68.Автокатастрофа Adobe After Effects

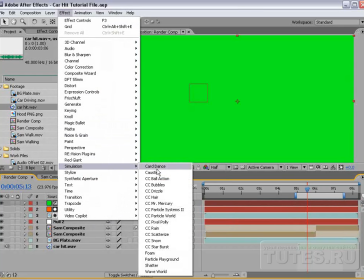1243s
Затем выберем эффект Simulation, CC Particle World.
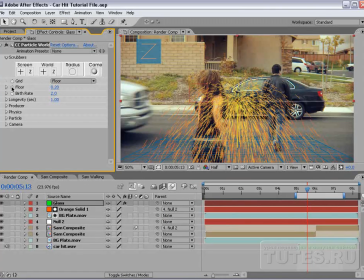1249s
И создадим разлетающиеся в разные стороны мелкие осколки стекла. Выставим вот тут показатель Off и перейдем в меню Options.
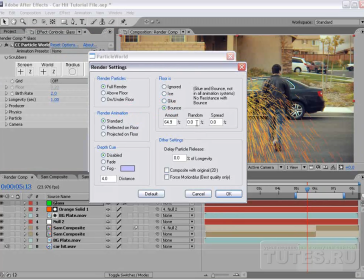1259s
Здесь выбираем Rendering, Bones, Random. Выставляем показатель на 20. И выставляем показатель Speed на 15. Таким образом, когда осколки будут касаться земли, они не будут отскакивать в одном и том же направлении,
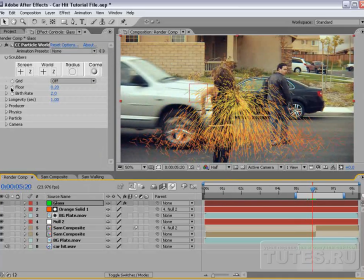1274s
а будут разлетаться в разные стороны, как если бы они падали на неровную поверхность.
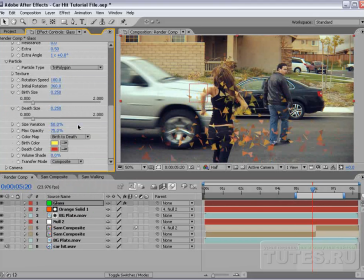1279s
Вот примерно так. Заменим тип частиц на Tray Polygon и сделаем их очень маленькими,
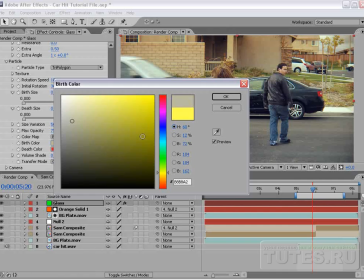1286s
чтобы они были похожи на крошечные осколки стекла. Придадим им серовато-голубой или белый оттенки.
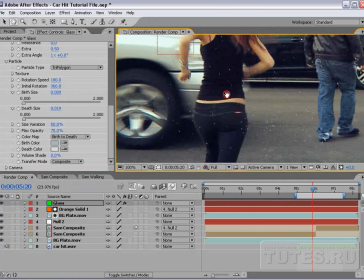1296s
Вот теперь они смотрятся именно так, как кусочки стекла.
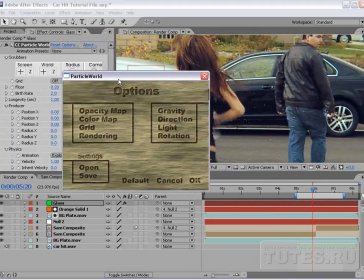1300s
Вернемся снова в меню Options и убедимся, что функция Motion Blur все еще подключена.
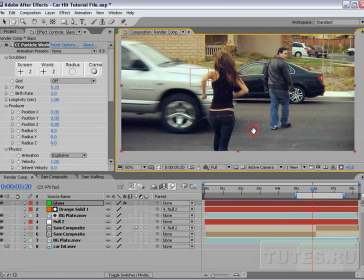1309s
Она сделает изображение более правдоподобным.
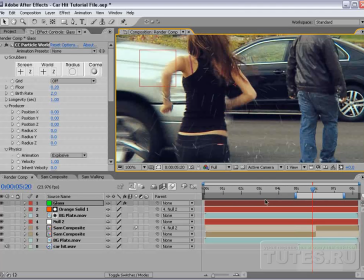1312s
Наряду с частицами, которые будут разлетаться в разные стороны, мы будем анимировать функцию Position и Producer.
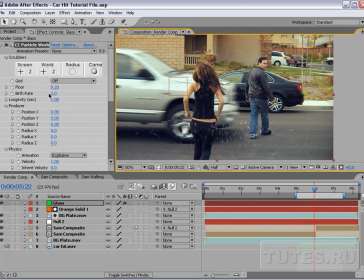1321s
Для этого переведем композицию в среднее разрешение. Выставим показатель Bird Rate на 0. Установим ключевые кадры для функции Position и для Bird Rate. И продвинемся вперед на кадр.
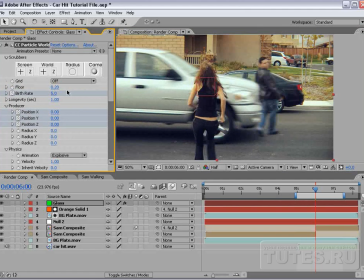1333s
Увеличим показатель Bird Rate. Не знаю, но сколько именно. После чего опять выставим показатель Bird Rate на
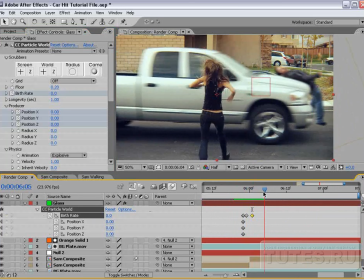1341s
0. Таким образом, частицы будут как бы выстреливать, появляясь.
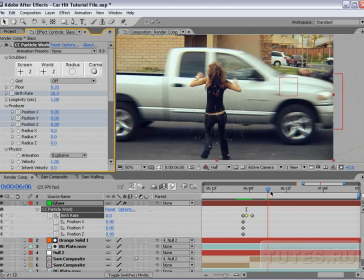1346s
Создадим множество частиц. Для этого выставим показатель Bird Rate примерно на 20.
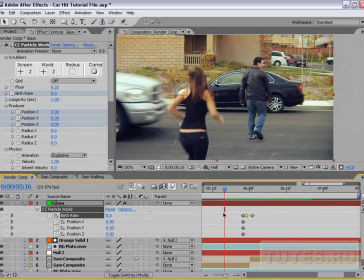1351s
Вот теперь мы можем увидеть, как разлетаются эти мелкие кусочки.
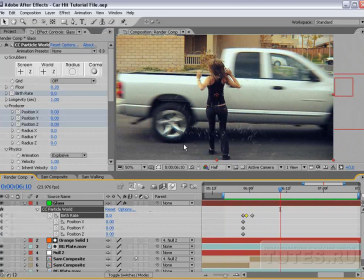1355s
Далее необходимо убедиться в том, что эти осколочки стекла движутся в соответствии с движением машины.
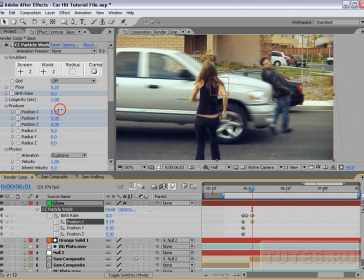1363s
Для этого при выбранном моменте времени передвигаем функцию Position таким образом, чтобы видеть частицы.
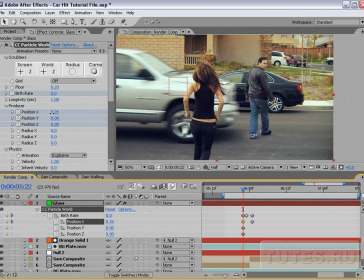1372s
Передвигаем Position и возвращаемся назад по шкале при появлении машины. Мы можем видеть расположение
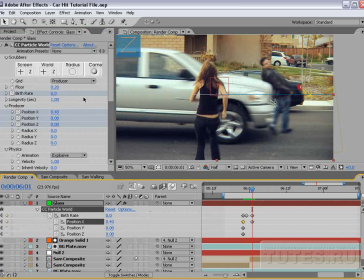1384s
продюсера. Созданные нами осколки — это, скорее всего, частицы разбившихся фар.
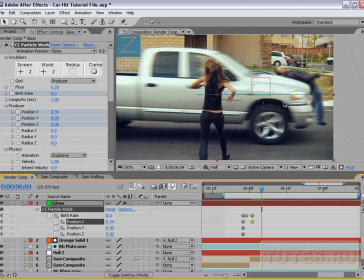1391s
Поэтому мы расположим их подальше от передней части машины, чтобы все вместе смотрелось более реалистично.
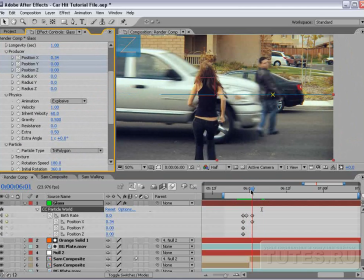1396s
Теперь переходим в меню Physics и увеличим уровень Inherent Velocity, чтобы частицы разлетались более эффективно.
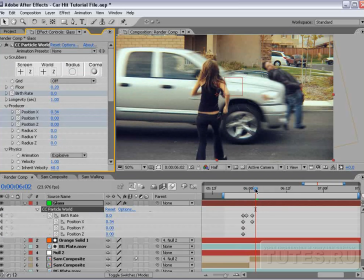1403s
Переведем композицию обратно в высокое разрешение.
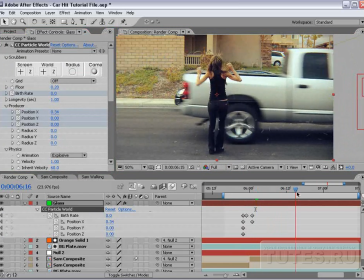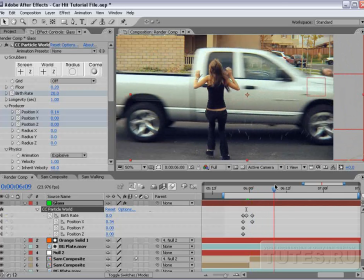1412s
Давайте немного сдвинем этот слой, чтобы все слои приходили в движение с заданных точек.
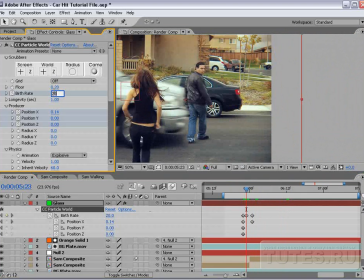1420s
Добавим еще немного осколков. Много стекла.
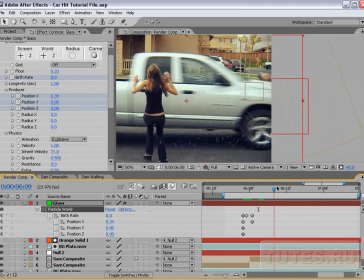1429s
Примерно в этом и есть суть урока. Создание частиц, экспериментирование с ними.
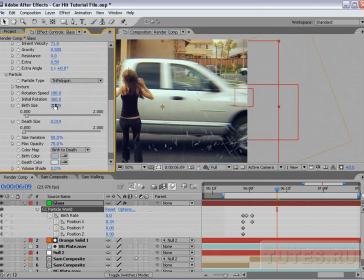1436s
Можно придать им немного больший размер.
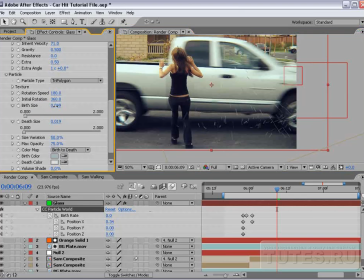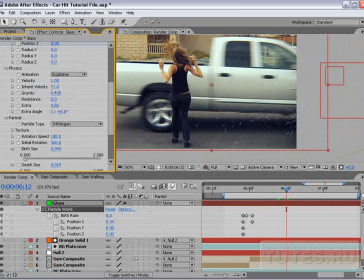1445s
Видите, они разлетаются, и можно увеличить уровень гравитации, чтобы они падали чуть быстрее.
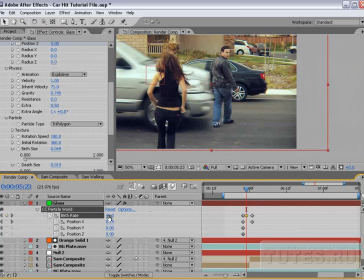1453s
Или можно, наоборот, уменьшить количество этих частиц. Как бы то ни было, именно так и создаются осколки стекла.
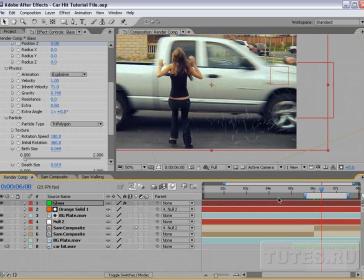1460s
Вам остается только экспериментировать с установками, чтобы добиться именно того вида, который вам нужен.
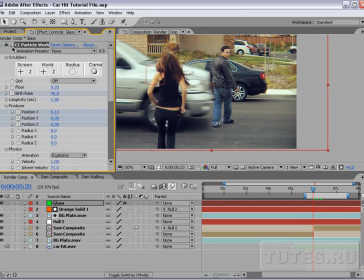1465s
Следующий момент, на котором мы заострим внимание, это вмятина, образующаяся на машине, когда она врезается в Сэма.
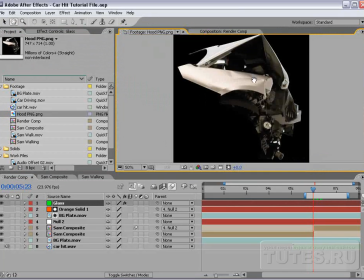1472s
Это классный прием. У нас есть готовое изображение помятого капота. Я нашел эту картинку в интернете, на сайте о тестировании машин.
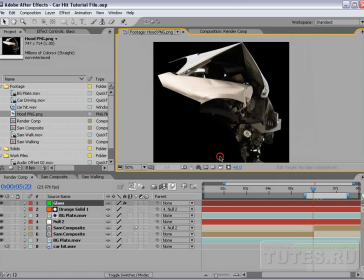1481s
При помощи программы Photoshop подключаем прозрачность, закрашиваем белые участки и вставляем эту картинку в новую композицию.